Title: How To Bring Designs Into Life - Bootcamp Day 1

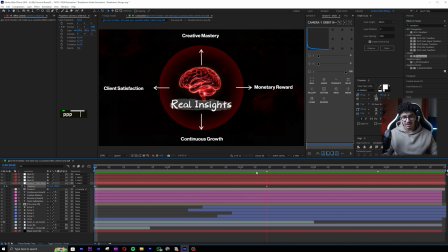1731s
So I usually have a zoom out and zoom in when I have scenes like this. Now look how much life this adds already. It makes so much life and it makes it look so good. I love it already.
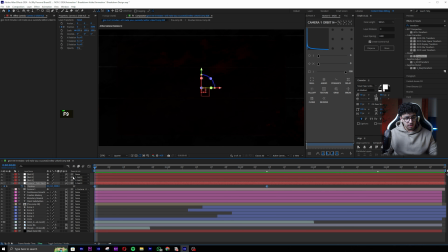1743s
Now what we want to do is obviously set a graph. So for this graph, for the position graph, actually what I will do is I will extend this more. I'll take it to 3 seconds. And now you'll understand also why we have more nulls. We're gonna be using a concept called keyframe overlapping. So yeah, first thing, make F9.
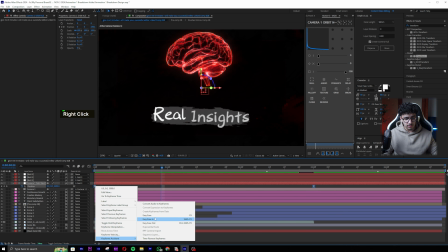1762s
Okay, so we can easy ease this by F9 or just go here and do easy ease. And then take this point, take it like this.
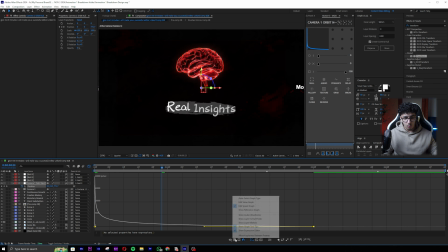1769s
Take this point, take it to the left. One more thing I want to do is I want to go to value graph. Okay, actually we cannot adjust the value graph because the dimensions are not separated. But anyways, that's fine. Look, you see this is the zoom out that we have basically. But I want to make it a bit harsher, to be honest.
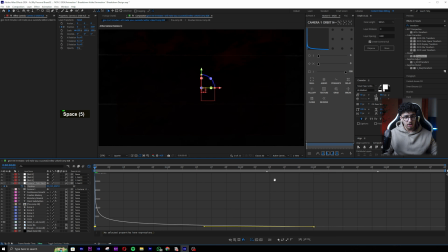1786s
Like I wanted to zoom in from more. So it was going to come out from this much.
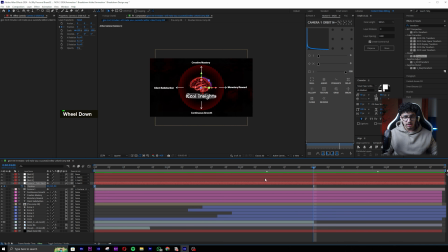1791s
As for the final position, it actually does not need to be like here exactly. I'll just make the final position something like that, like this. Don't worry too much about it, where you're gonna understand why.
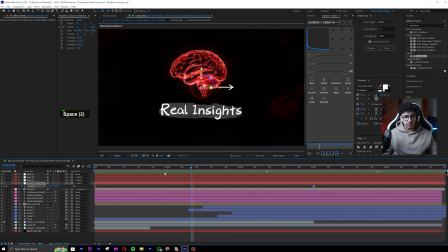1805s
Now look, it comes out like this, boom. Now what I want to do is I want people to look at these one by one.
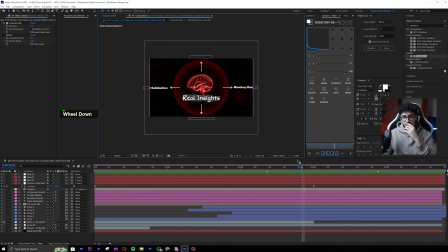1813s
Like, this is a bit distracting. If I'm looking at the middle of the screen, they won't really see the things that are around. Imagine if it was like this, outside. They won't really see the things that are around, you get me?
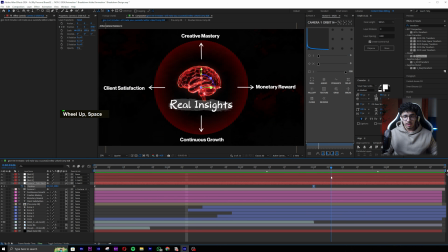1825s
So how do we make them see it one by one? This comes with a concept called focal points. So focal points, basically you adjust your viewpoint based on where you want your viewer to see. So the second this arrow goes out, I want my viewer to see basically the arrow and the monetary reward.
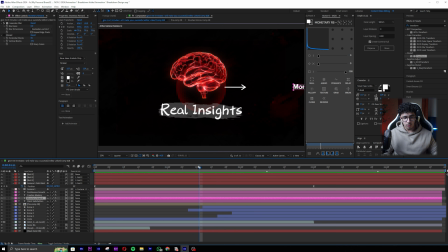1845s
So look over here, this arrow comes out, I'll do a cut with my camera. And this is amazing. Like, this is something that no one taught or no one teaches. So do a cut, okay? And now I will move my camera position. How will I move it? Using these tools over here.
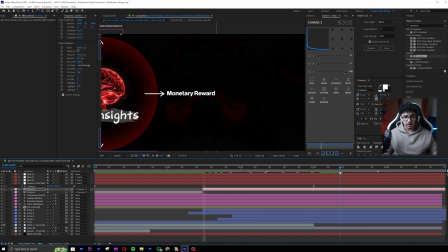1862s
So I'll move it. All right, let's go to the end just so I can see where my camera, like, I want this to be the middle point, right? I want my monetary reward to look like it's in the middle, basically. Okay, this is what's happening.
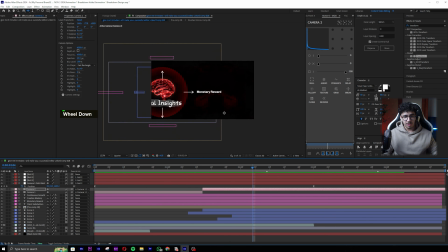1874s
You see there is a cut, but obviously because there is a cut, it looks a bit weird. So what I want to do is I want to zoom it in a little bit, and to zoom it in, just press P over here and zoom it in this much. So I'm gonna zoom it in so that people can see this very clearly. Monetary reward, like everyone can see this very clearly.
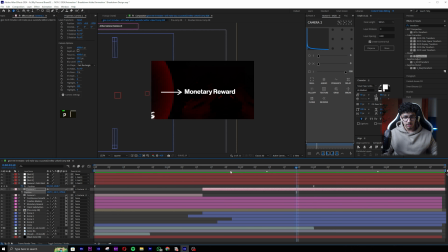1891s
So look, monetary reward. Boom, come in. But one thing is, I don't like the way this comes before, like before the camera cut. It makes it look a bit weird. So what I will do is I will just cut the monetary reward to come up over here.
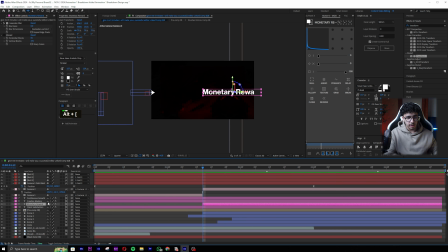1907s
So do Alt left squared bracket. So basically we're cutting it, you know. This is how it's gonna come. Cut. And now I wanna keep this for like a second. So I'm gonna go from 1 to 2 almost over here.
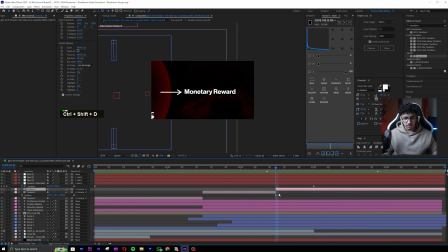1923s
And I'm gonna do another cut. So cut, and my position stays the same. Take this and take it over here. So look, amazing. So monetary reward. All right, one more second. Let's go to second number 3. By the way, we gotta increase the length of our timeline.
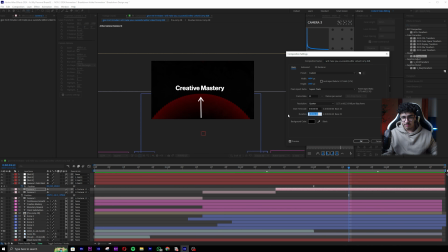1939s
So I'll make it around 6 seconds, which basically I'll go here. Or I'll make it around 7 seconds, okay, just so we have margin. 720 is fine, doesn't have to be so exact.
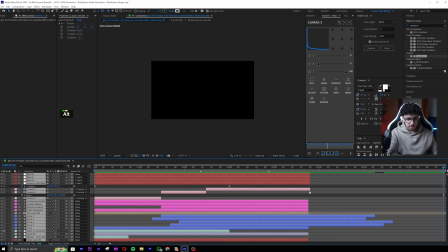1950s
I'll take all of this and I'll do Alt right square bracket, or no, not all of this,
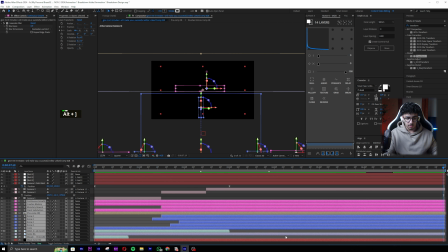1956s
right square bracket, take all of this, right square bracket, so that it extends basically.
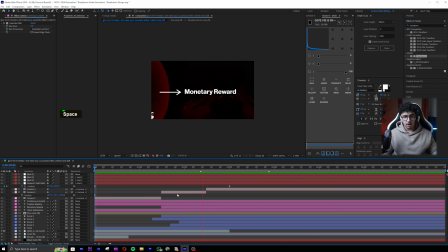1961s
So yeah, we have this cut number 1, cut number 2, go 1 second ahead, 0.3, do cut number 4 or cut number 3, sorry, take this over here this way so that this is in the middle.